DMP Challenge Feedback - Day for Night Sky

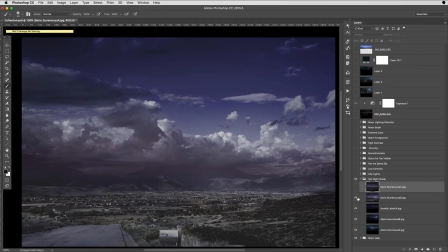So I would look at that, bringing down the darkness. This one here, pretty bright. It looks like it's holding on to the daytime look too much, and I think you need to do more to make it that darker night look.
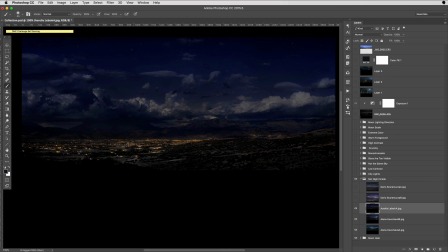Okay, so this one as well. This one, I think it's darker and stuff, but I think, retaining too many of these bright colors here in the foreground, and then the dark colors are super dark, and I think that makes this look daylit
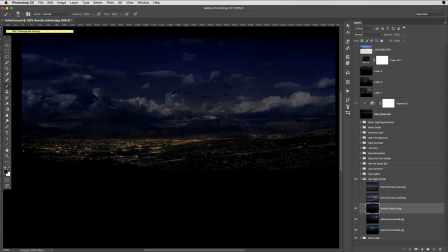because of the strong highlight side. So watch out for that. It should all kind of like, the range of it should be less, and so you want to decrease the color range.
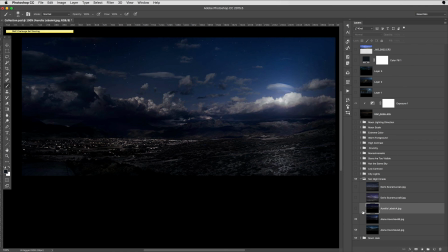Okay. So Elena here, this one as well, where it's like it's a couple of things probably. It's the highlights in here that should be brought down, the contrast levels, and then some. This little light back here kind of makes it seem a bit too bright.
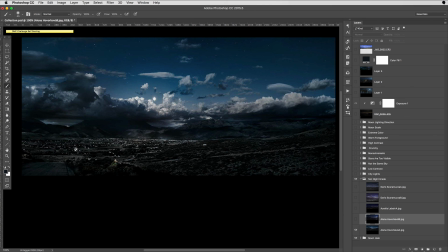So bringing that down, and I think this has the same thing. I don't know if you've ever seen some of those HDR images. This kind of looks a little bit like some of those HDR images where it has your display is trying to display all of these values,
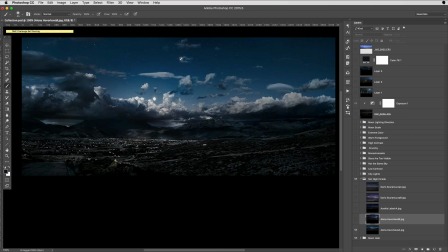and what you actually get out of your 8-bit monitor is this kind of like really high contrasty image. And so you kind of want to put like an overall cast on that.
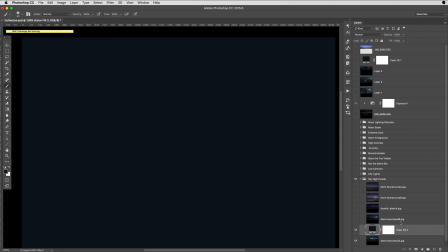So like, even if I just put a solid color on there and shown
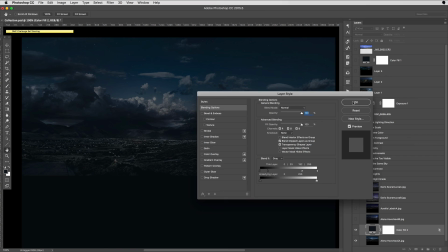through, I mean, this isn't really a great solution, but you look at the difference between this and that.
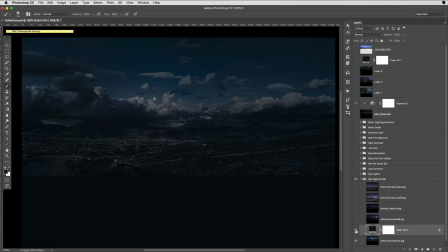So that kind of looks like a daylit, and then just putting like a cast, like a color cast over everything, kind of helps it even look more like night.
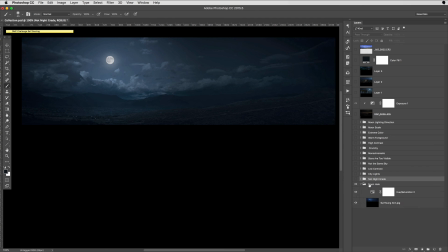Okay. So, and we're coming to the very last one. I think this is a really great image. This is sun, and it has a real like softness.
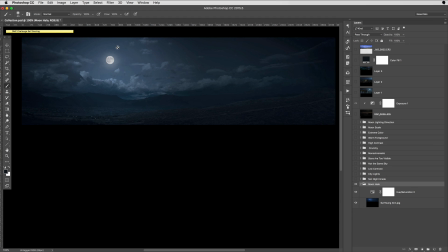The moon has been cheated a little bit down on screen, and it's a full moon. It could probably have a bit more of a halo and things like that. But when you look at this image, it's kind of nice.
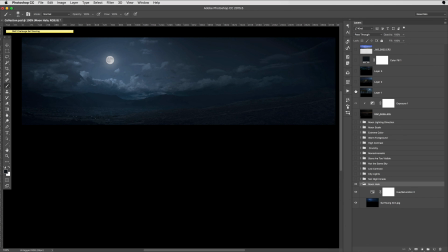It's soft. Feels like a night sky, and it's a lot more like some of these images that we have here. So good job. So I don't typically call out anyone as a winner to these.
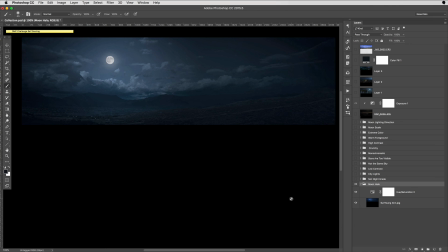We're all working on these, and there's not like when this video is put out, this is information for you to revisit your sky and do another iteration on your sky. So really, we don't necessarily have any winners. I may call people out and be like, hey, you did a great job.
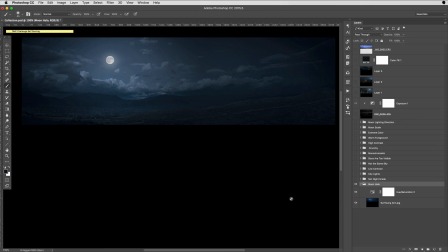And so this is one of those honorable mentions that I'll call out. Son, I think you did a pretty good job. However, I think the halo, and that's what I have here, down here at 14, is that that if you are going to do a moon, you want to make sure that you have a halo,
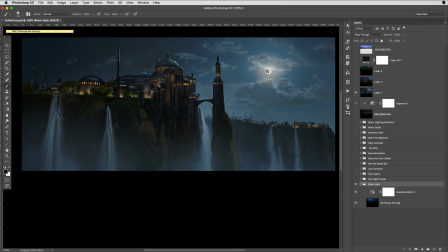and that halo should just be a bit warmer. So you can see here the contrast here. So let's cut this out. I'm just going to cut this sky, or this moon, out. I'm going to copy it,
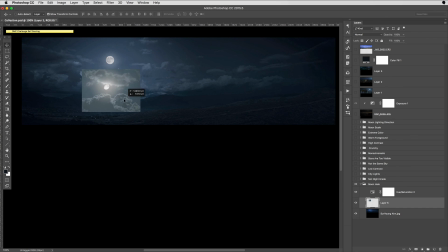and I'm just going to paste it in here. So you can see the halo effect that's happening here, and it should be a bit brighter, and we should get a bit more warmth in there.